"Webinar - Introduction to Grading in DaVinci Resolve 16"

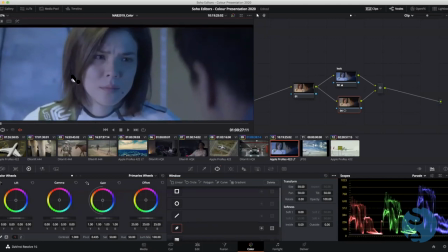I want to isolate her face. So to add a point, I just click. And if I click and drag in the direction I want the point to arrive in, it will give me the Bezier handles to be able to finesse that. And I'm just going to quickly just doodle around this bit. Get some of that.
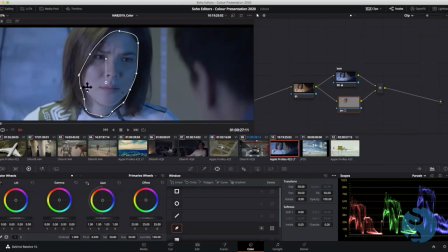And then when I see the circle, I can close the shape. And now I've got that shape.
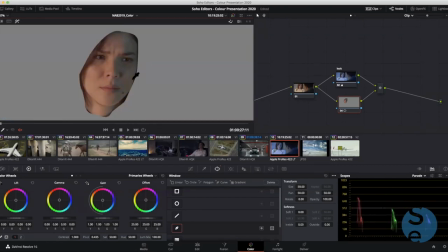If I want to see what I've created, I can click on my highlight control. And there I'm seeing that as a desaturation and the selection. I can also see it as a black and white shape alpha channel up here. So if I want to add soft to that now, I can add a general state of soft.
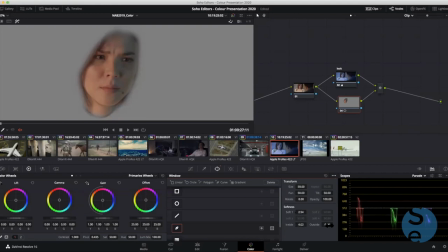I can also add an inside soft and an outside soft to really finesse what I'm getting there. And then when I turn off the highlight control now, I'm in good shape.
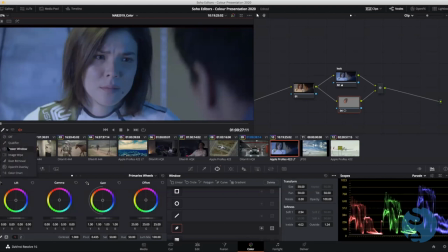If I go to my tools in the viewer menu, I can go to that power window and see how that's working. Now, the last thing I need to do, if I bring back in the color, let's do that. I can bring in that color. So let's have a look. That's nice. Maybe I'll add some contrast into her face so we're really getting it moody.
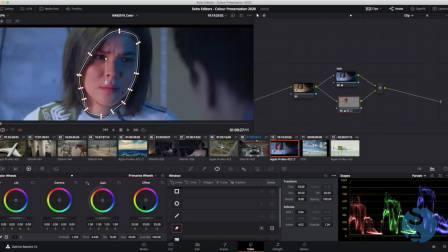I won't bring so much color into it. But I can generate color. I can push it to red. I can push... warm it up. I'll bring out slightly more and maybe I'll accentuate that contrast even more.
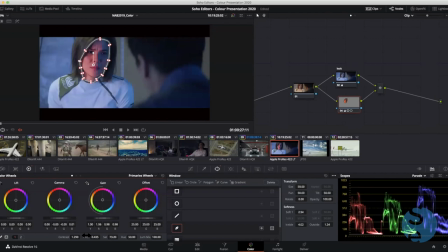If I go shift Z, if I do shift and tilde, that will hide the overlay, so I can hide and reveal that. So I've got a bit strong on that, and maybe I'll just take it that way for good effect. So something like that.
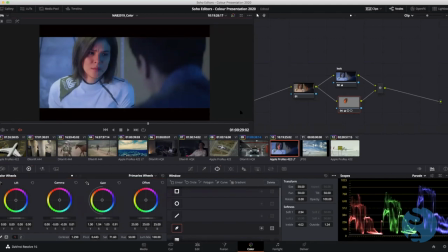Okay, now if I want to, I've obviously got to, next thing I've got to do is capture the motion because my mask isn't moving currently with the object. So That's tracking. And we've got that in the next menu along.
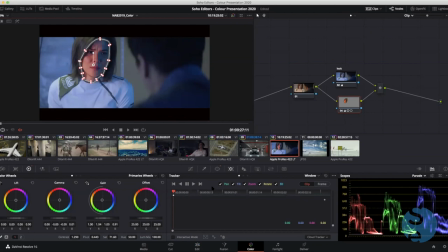This is my tracking menu. It's great for lots of things. At the moment, it's set up to track on all these parameters. It will do a fine job, probably. All I need to do is know that it's a cloud-based tracker. So essentially, it's going to throw as many points into that shape as it needs to capture the motion.
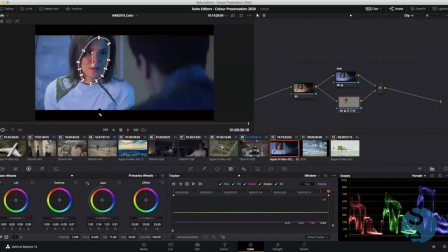If I press play to track forward, there you go. All the points are now used, and you can see that window's locked to her face very easily. If I hide the overlay, which is drawing my attention to that, so if I turn that off, I'll go back and loop playback.
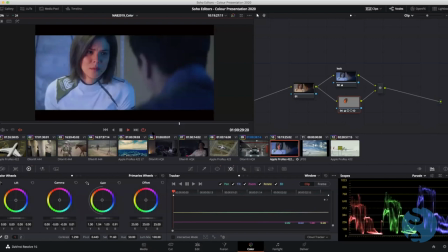There you go. We can see that it's working nicely to put her face in that context. Now, if I want to work the overall shot again, I can go to that mixer node and go option S to add a node. And now this could be driving an overall contrast into the shot where I'm darkening off him and maybe pulling it down a little bit,
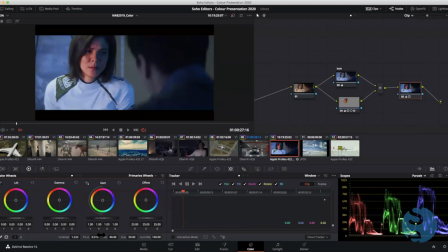maybe desat a little bit across everything, and I'm in good shape. And last thing I'm going to maybe do is add another node, and this one I will just make a standard circle vignette like I was making before, maybe open that up and give it a lot of soft.
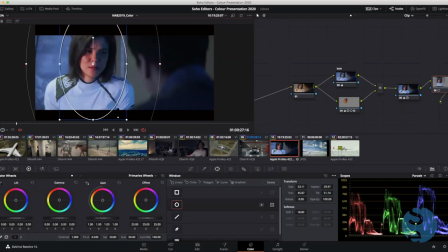And now by default, when you look at the key of that, it's an additive key.
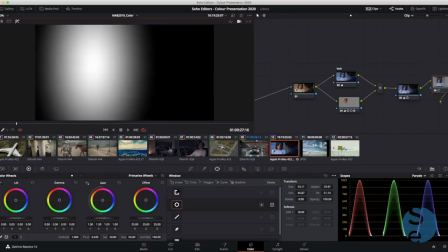So we're always working inside the white of any of these windows. If I want to invert it, I can invert it there.
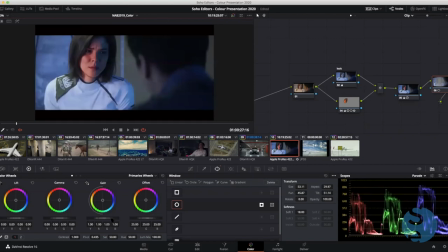And now when I'm looking at that, I'm going to be working where the white is, so I can be darkening off around her and just clipping out this guy. One of the things we do as colorists is try and avoid and make sure everybody's looking at the same part of the screen.
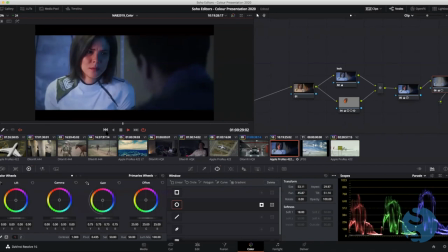So we don't want them looking at the back of his head. We're really looking to get her those eyes to do all the heavy lifting in the story. So as you can see, we've got an immense set of grading tools.
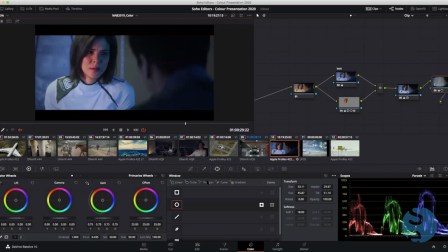The tracking tool comes in, the tracking functionality within these windows is enormous and gives us loads of control.
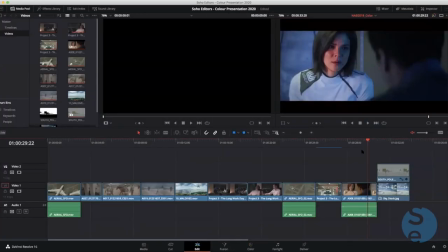Now, as a last thing, I'm just going to drop back into here. The last shot I've got here is a comp shot.
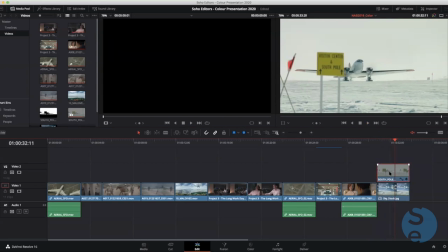I'm actually going to do a sky replacement.